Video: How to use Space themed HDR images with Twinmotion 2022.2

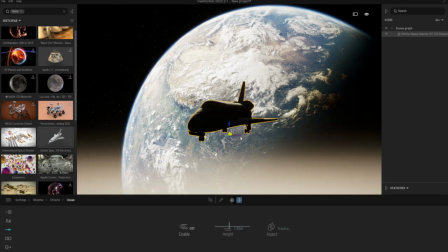As soon it shows up in the field,
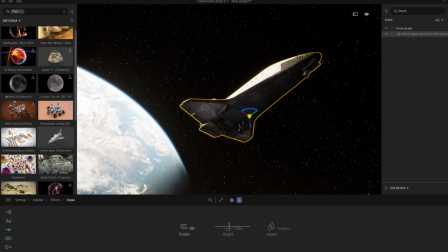we notice that it will place itself again somewhere near the ground plane where this smoke layer still remains.
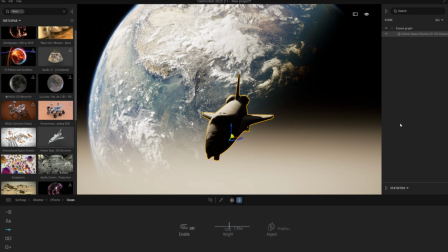One neat trick is to set the height position directly numerically.
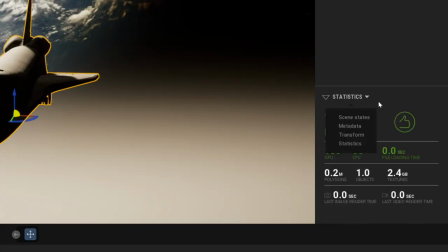It happens here from the additional menu where we can select the transform listing. From here, when we set the C value of the shuttle to say 50,000 units,
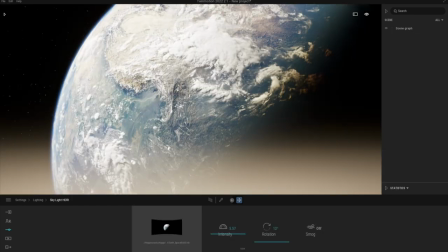we will certainly rise to the height where this annoying fog layer is no longer a problem.
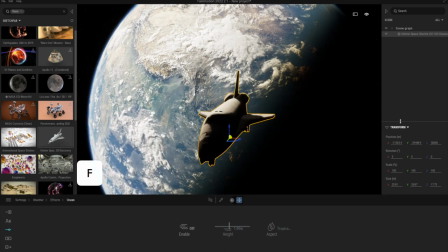After the transfer, we can press the hotkey F to quickly move to the same level as the shuttle is.
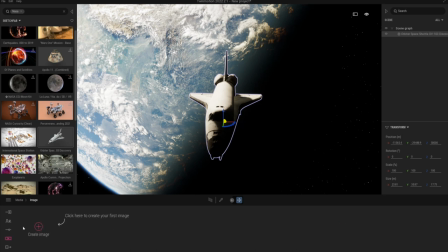Next, we can start to play with the camera, but first let's create one image from the media section. From here we can get the access to the camera settings and we can start to adjust a proper focal length.
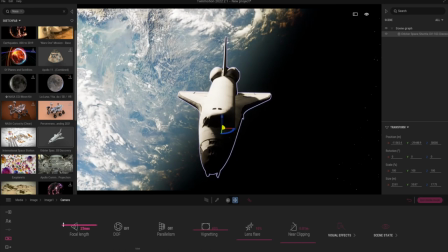In order to get a suitable aspect with the background and the object in the foreground, I recommend using a tighter crop for the lens, such as 35 millimeters.
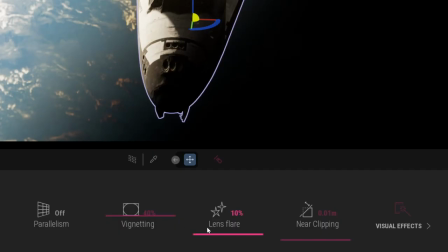And because we are in space, I like to rise these lens flare settings to very high,
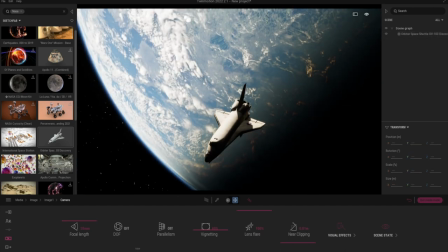so that we can receive some good flares from the brightest parts of the model, where the light hits and creates a hot spot.
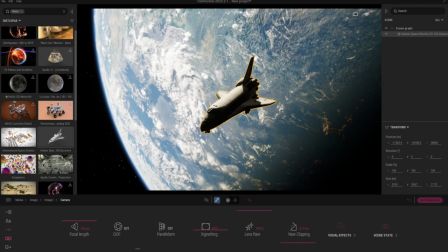The lens flare can be further emphasize if we process the surface
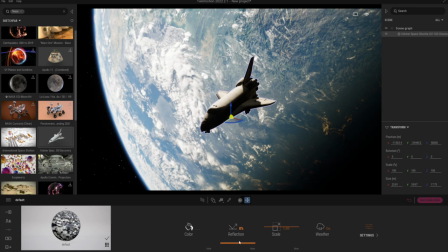material of this shuttle and set the reflection values very high. For example if we activate the metalliness option of its material we will get very
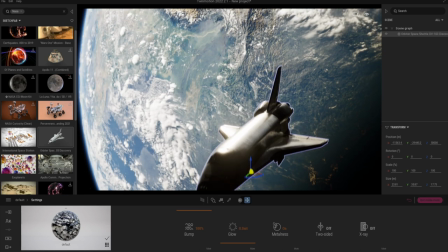reflecting surfaces and the light will bounce with the bigger flare from the space shuttle cover.
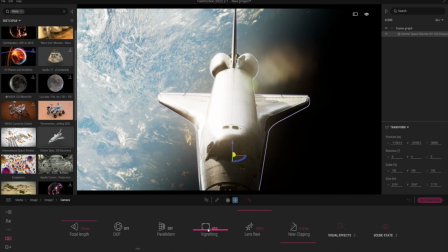Another great setting here is the vignetting it can be also set up quite
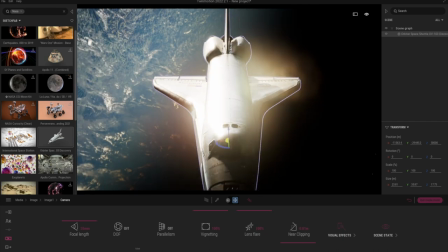high because it targets the edges of the view and makes the background image more
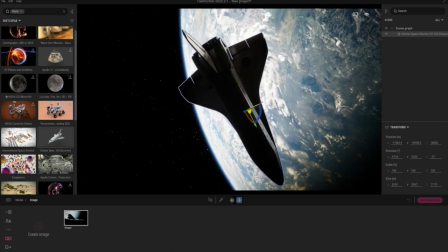subtle it is a good idea to turn the model and see
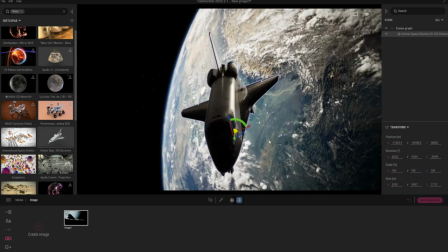in which angle we can get the most interesting view and how the materials
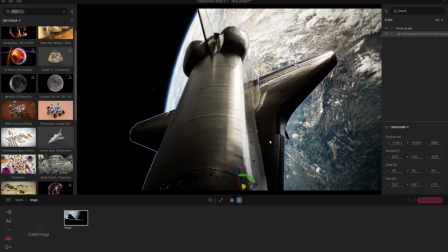are blending and shaded with this background HDR image.
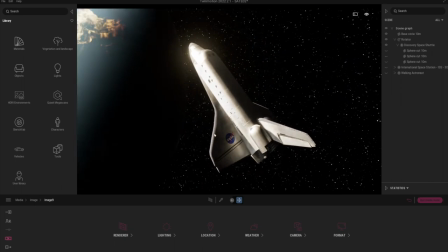One thing we should understand about these space themed background HDR images that I have made is
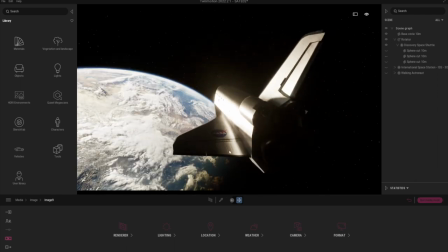that they don't behave the same way as pictures which are taken on the surface of the earth.
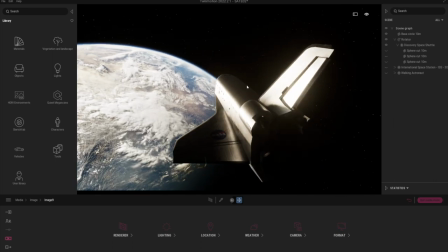For example when we look at the direction of the light here it illuminates this subtle model very sharply from this left side and leaves the right side in the darkness.
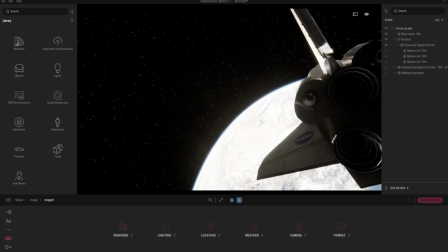This is because the basic settings in Twinmotion is that when we use HDR background images,
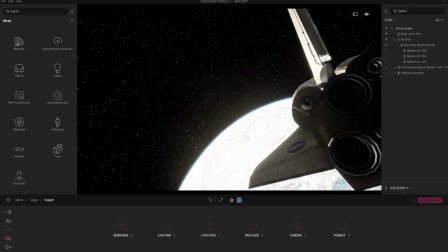the position of the Sun is always placed in the brightest part of the background image.
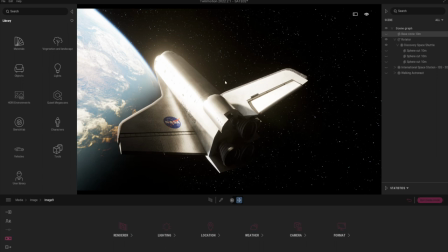That's why the model doesn't really look that realistic and many things remain in the darkness,
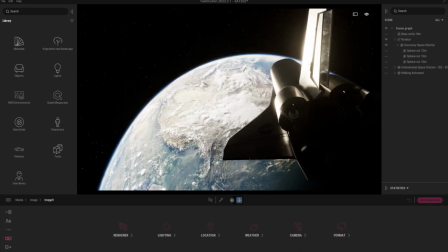as if there was no other light source in the space. If you look how the earth is illuminated in this position,
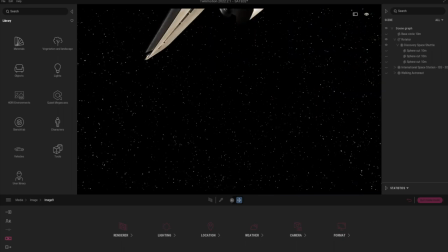and when we start to rotate the view, in reality the sun should be located somewhere in here. But the sun is not there,
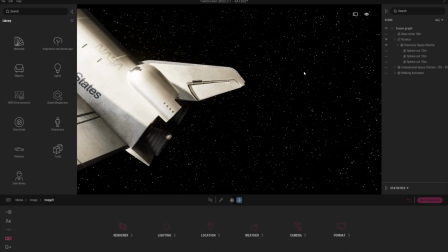because I've deliberately left it out from the background image when I render it in another program.
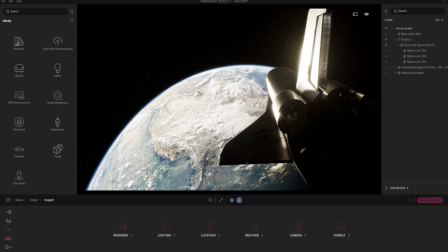It is because we have more possibilities to adjust the direction of the light, as long as we first release it from its automatic placement. This happens behind the light settings from the place where we can handle the HDR image settings more.
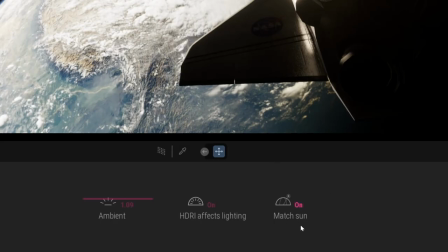Here we find the match sun setting.